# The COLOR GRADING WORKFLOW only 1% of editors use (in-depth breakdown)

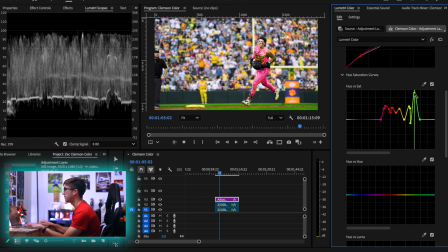(86:28)
I don't want the grass to be distracting in my image. So I like to have the grass a little more muted. We could even mess with the color of it a little bit. You know, sometimes I've found that I like making things that are supposed to be green a little more blue. I just think it looks cooler personally. It just gives that, like, you know, again, color contrast.
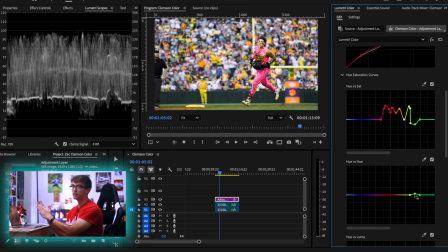(86:48)
Skin, pink jerseys. What's that contrast with? Orange, teal, you know, pink, like red, cyan, you know, things like that. So I like that a lot more personally. And now we're really getting something interesting here.
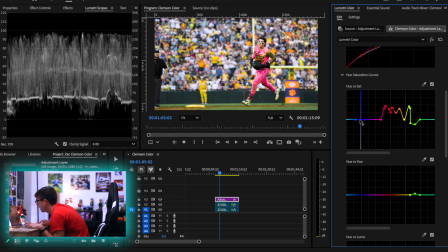(87:01)
You know, this is really starting to look good. I think I want to boost the purple a little bit too, just because it is Clemson, so might as well show them a little bit of love, just a tad. Nothing too crazy, but this is already starting to look pretty good. Again, our Luma versus saturation curves, these we're just gonna drag both ends all the way down.
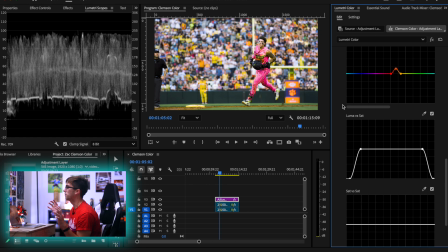(87:18)
This way, the whitest white point and the blackest black point of the image don't look at different colors.
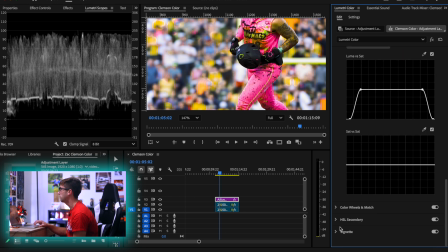(87:24)
So for example, the helmet, if I was to go into my shadows down here and just push a lot of a certain color,
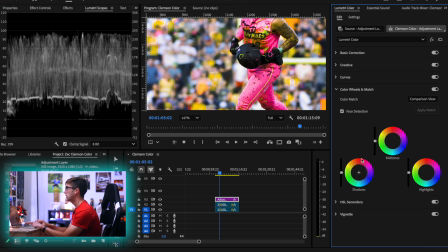(87:31)
the helmet would get more and more affected if I didn't have that Luma versus saturation pulled all the way down. So we're gonna do that. And that's a perfect segue into our color curve. So I want to add some more color to this.
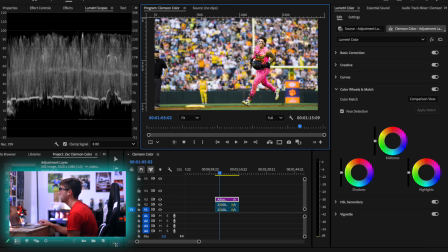(87:45)
Big thing being I want to create a little bit more of a teal separation here. So Bloomer, who is our subject, isn't really in the shadows at all, so we can adjust the shadows as is. Maybe we want to push a little more purple because we are in Clemson.
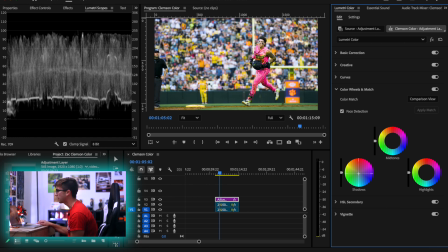(88:01)
I don't love that though, because I put a lot of effort into getting rid of the purple in the background, so I think I want to stick with that. So maybe we just do a little teal action. I don't hate that. Midtones again is the skin, so we always want that to be more on the warmer end, so we could just drag that maybe there.
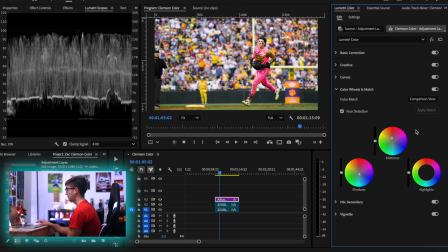(88:21)
I don't hate that. Yeah, I don't hate that. And then highlights, I'm not sure where I want to go with the highlights. Maybe a little cooler, maybe a little warmer, maybe a little pinker. A lot of it is also just, you know, physically playing with the wheels and just seeing how they affect a given image.
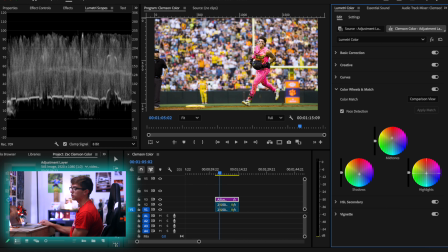(88:41)
Because, you know, I know what I'm looking for. I'm looking for contrast, right? Like that's what I'm aspiring for. But I can get that in a lot of different ways. So I just adjust the wheels until I find that contrast that I like. And I think I'm liking what that's doing there. And now we're gonna add a vignette.
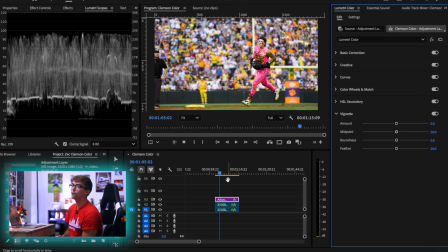(88:59)
This one is not gonna be nearly as difficult as the shot of Dabo. I know for a fact that I wanna have a darker vignette on this shot
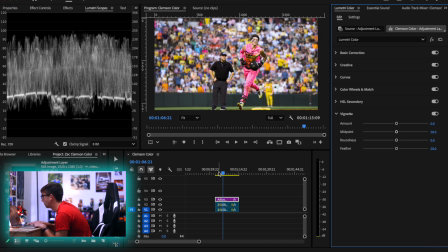(89:07)
because that's gonna really, really help create that separation. So what the vignette does is it draws your eyes to a certain place in the image. So again, we're gonna lower the feather so we can just see what we're doing.
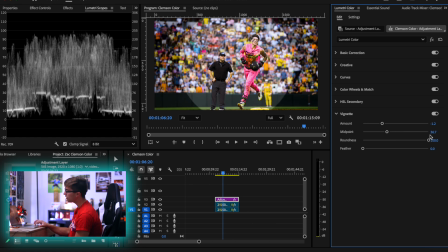(89:18)
And now we can have some fun adjusting the roundness. Now the problem is that, and again, when I'm feathering, I drag the feather to 0 so I can see where the vignette is actually affecting. So I can see, okay, this is how much this midpoint is, this is how much this is, because again,
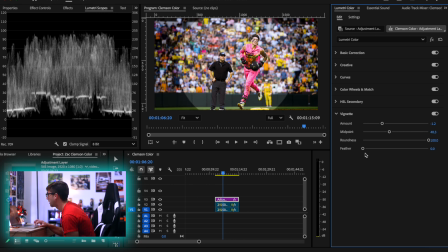(89:36)
I want to be able to see. And then when I'm done, I'm going to drag it all the way to 100 so it's,
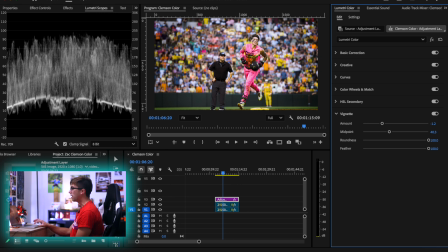(89:41)
you know, basically invisible. So now when I see this freeze frame, I don't think I'm seeing a vignette because it's so subtle because the feather's all the way at 100. But I do want to maybe make it slightly more. So again, we'll come down here, see what we like, see what we don't like.
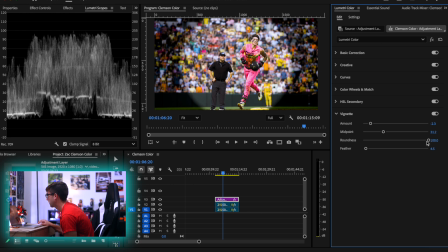(89:57)
Something like that.